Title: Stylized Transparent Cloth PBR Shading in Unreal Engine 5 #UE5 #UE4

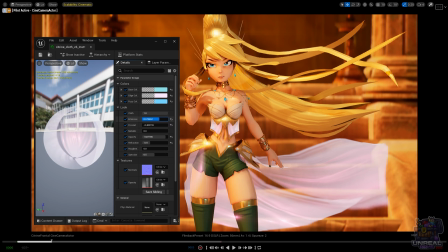256s
If you go too far, as you can see, it will make it almost opaque, so it doesn't look good.
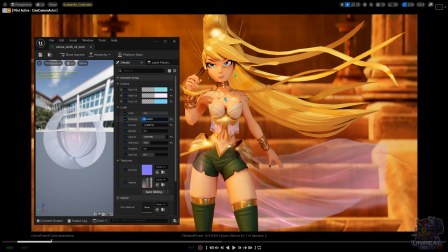262s
But with this, you can make it more visible even when it is in the shadow or wherever.
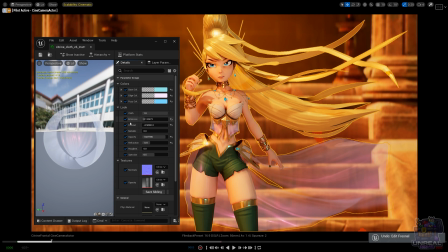270s
It also gives it a dreamy look, which I like, so let's keep it more or less where it was.
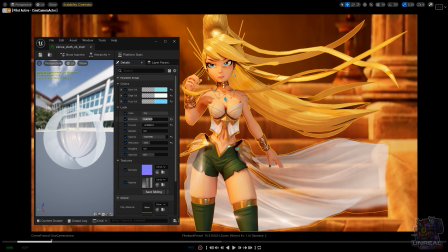279s
Again, just be subtle, don't be too aggressive, because it will not look good. I'm going to turn it back up again so you can see Fresnel with the emissive in a different place, how it reacts.
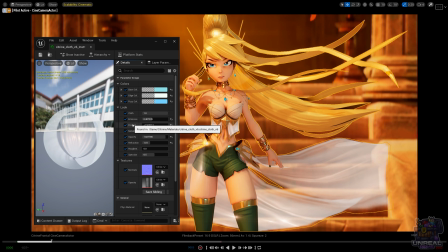294s
As you can see, the effects change quite heavily depending on one another. So you need to play with that and see how it looks.
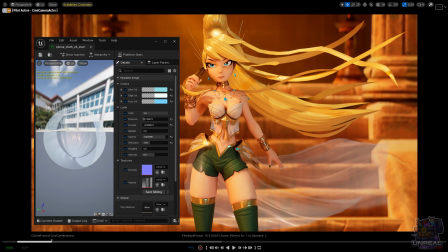303s
As you can see, I quite like the effect that I had before, so I went back, and you can see that it is quite nice but subtle. I didn't want it to take away too much focus from the character, so I went with this kind of look, transparent, like curtains,
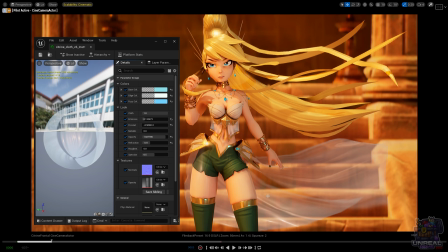323s
but not too apparent, and keeping focus in the character, which is what I wanted. So this more or less was what I was looking for, and now we can go ahead and take a look at some other parts of the material
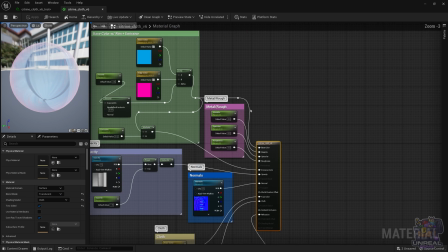339s
that we already have seen, but let's go ahead and explain them in detail.
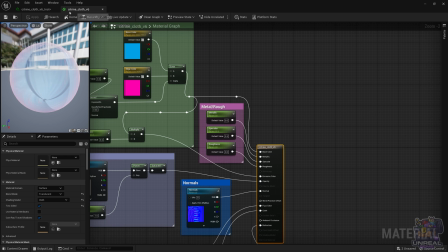345s
Like for example, the metallic and roughness parameters, and also the specular, all connected to their corresponding pins.
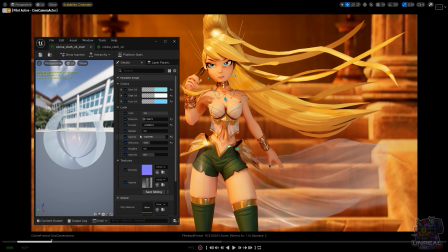353s
And as you can see, we are going to see how they look depending on their value. We could go up in the roughness value because right now it is quite polished. We can go up to a rougher surface, more like a cloth.
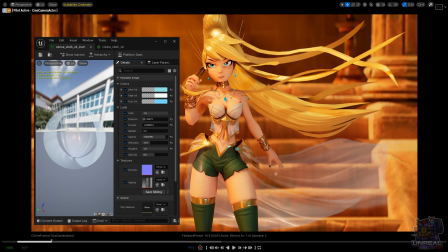368s
As you can see, the result improves quite a bit, but I think taking it to 1 is too much. So we are going to dial it down. We could also see how the specular looks in this type of character.
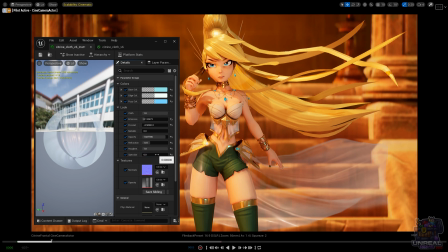382s
This type of shading is not going to be really apparent in YouTube, and also with a higher roughness, it will be also less apparent, so probably we should dial it down a little bit, and I'm going to keep it at the default of 0.5.
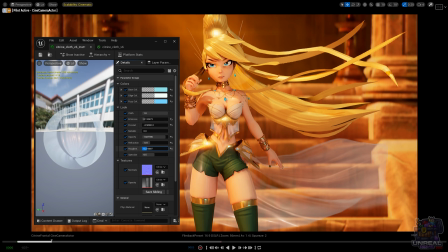398s
Again, if we go down to a roughness of 0, that's going to make like the surface really polished. So let's go back up to 0.38 because I think it looks way better. If we go up to metallic and we turn it up, we are going to have like more of a
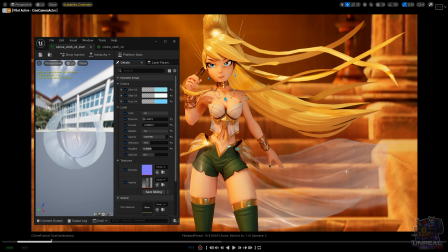416s
shower curtain look, as you can see, which is not what we are looking for. We are not looking for that plasticky transparent look which the metallic brings us. So we are going to again fiddle with the roughness so that you can see how it looks,
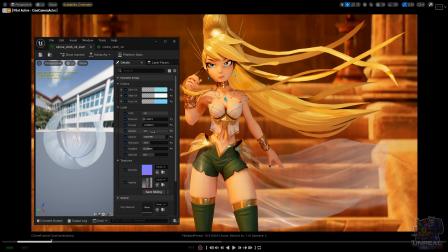434s
but I'm not loving the metallic, which makes no sense because this is a cloth material. So let's dial it down to 0 and forget about it and keep the roughness at 0.3, which I think looks great.
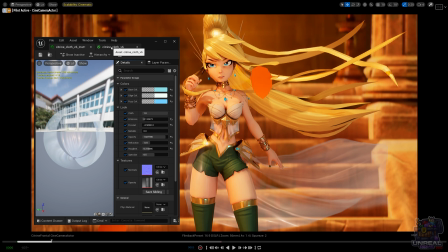448s
Let's go back to the material now and let's dive deep into the other parts that we have left.
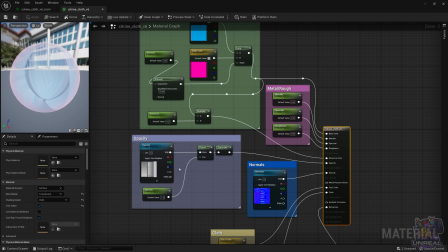455s
So another one is the opacity map. So as this is a translucent material, we are going to need an opacity map,
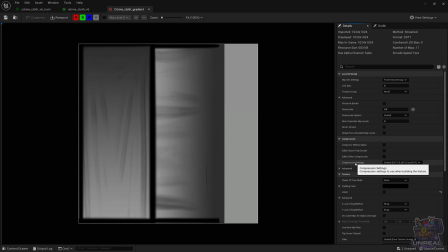463s
which is going to be sampled without sRGB and with the compression settings as default. In this map, we have 0, where it is transparent, and white, where it is opaque. Gray values are going to be in between.
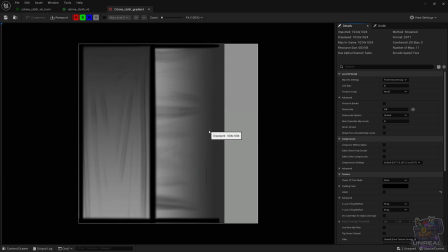480s
So gray values going to 0 are going to be more transparent, and gray values going to white, going to 1, are going to be more opaque.
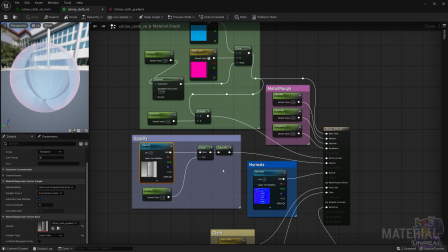491s
So here we are looking for the edges of the skirt to be kind of transparent.
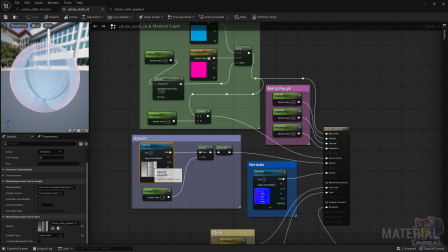498s
We also have the power and saturate, which is going to intensify with the power the opacity map, or make it less apparent depending on where we go with the exponent. And then we have the saturate, which is just going to clamp the values between 0 and 1.
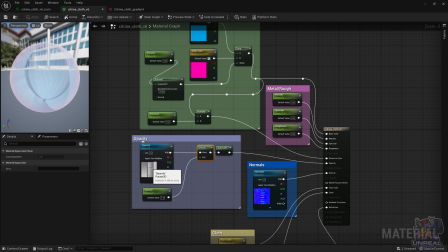517s
So as you will see later, this is quite straightforward and easy to use, and you are going to see how it affects. As I mentioned before, we need to clamp those values so they don't go over 1 or below 0, because that can cause problems.
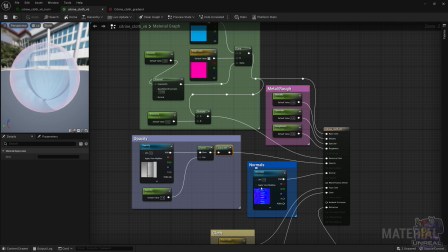534s
Then we just connect it to the opacity pin, and that's pretty much it. I'm going to cover the normals now because I have explained it 1,000 times. So remember, to add detail, we have a normal map. Let's just keep it as is and let's go ahead and see how the opacity parameter works.
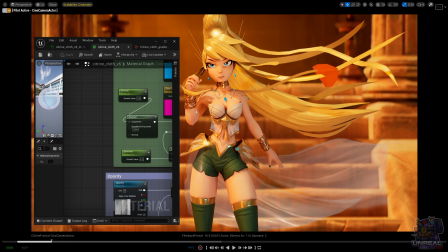550s
With 1, it's going to stay the same, as we will see here.
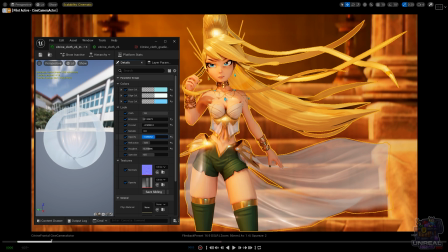554s
And if we go over 1, it's going to be more transparent, but it is going to keep the opaque parts opaque. That's because when we elevate a number to a power, so a number over 1,
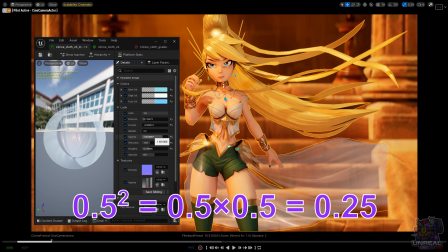570s
is going to make it smaller because it multiplies itself by itself, so it makes it smaller.
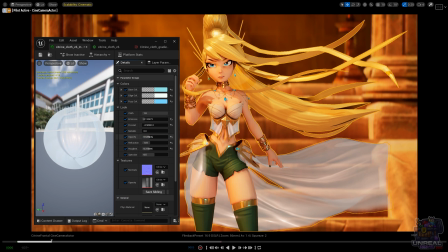578s
If on the other hand you go below 1 in the power, it's going to make it bigger because remember that it will be a root instead of a multiplication.
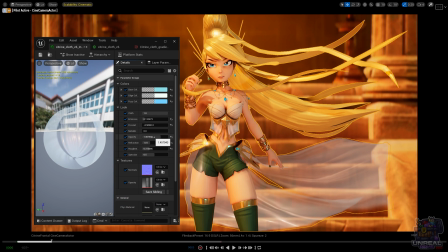588s
So that's why when we go to a number below 1, it makes the map more opaque while respecting again all of the highs and lows of the map.
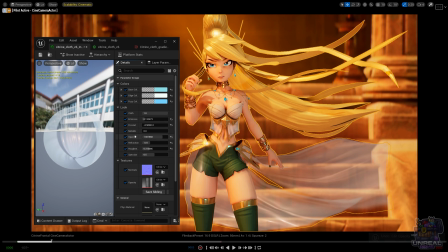603s
If we just multiplied instead of using a power, everything would go down or up evenly, which is not what we want because we want to keep the wrinkles and the curves in the material.
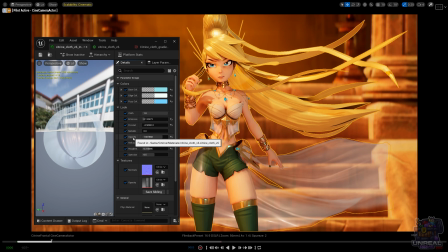614s
So that's why we use a power. So as you can see, logic is quite simple, but you need to understand the math behind it.
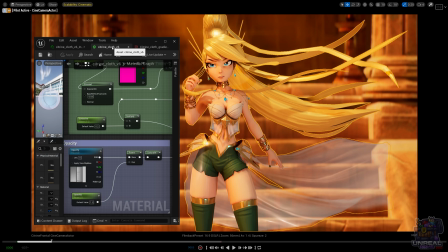623s
Again, we are going to see the next part of the material, which is going to be quite cool.
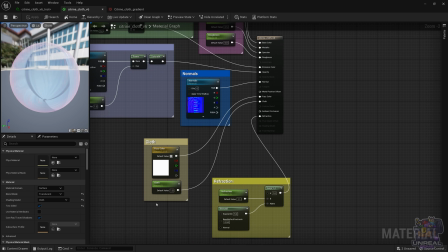631s
Let's forget now about cloth. Let's go ahead and first talk about refraction, because it's quite simple. We are going to use Fresnel to identify those borders in the camera angles,
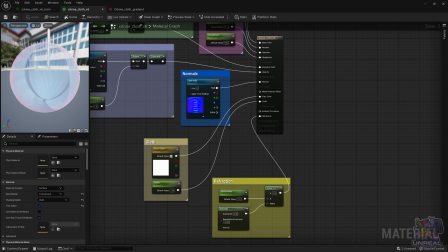646s
and then we are going to lerp between a refraction of 1 and the parameter, which is going to activate or deactivate the refraction depending on Fresnel. So what we want here is that extreme angles are
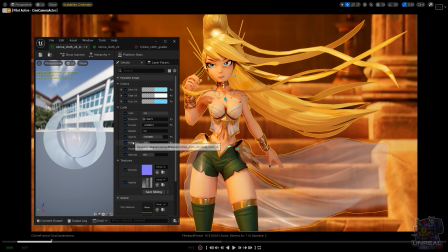661s
more refractive than angles head-on from the camera view. So as you can see, I have gone quite subtle with it, because if you go up, it can make an strange look.
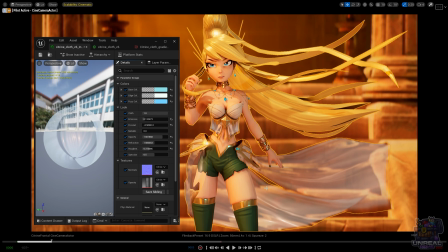673s
It could be what you want. If you are, for example, using metallic and the more of a curtain, shower curtain look. But here I didn't like it so high, so I went really subtle and I just used like the one that you see.
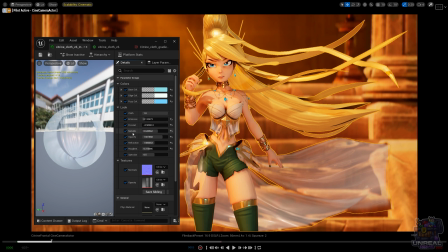692s
As you can see, when you go up in the metallic, it looks kind of more in place, but I prefer the look with the 1.01. You could go 1.0 and not have any refraction at all, but I did like that some of the
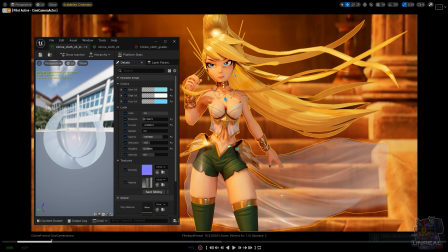708s
background gets refracted quite sadly. It gives it a more like ethereal look that I did like here with this character. So as you can see, the refraction part is quite simple. It's going to make the wrinkles more refractive.
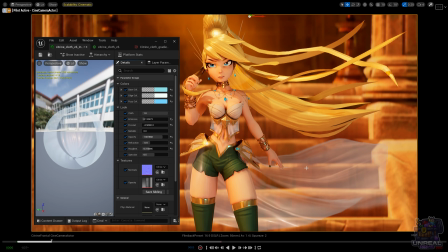728s
And if you want the same look as me,
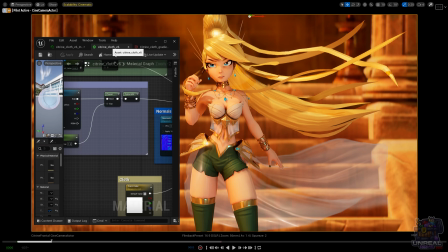730s
you're going to have to change the lighting mode to surface translucency volume in the material options.
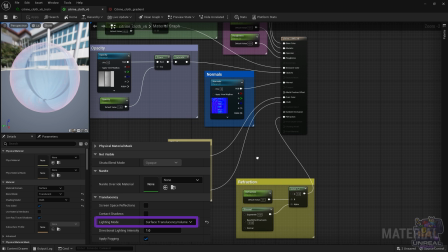737s
But let's go ahead and take a look at the new shading model that we have not seen before. So the cloth shading model.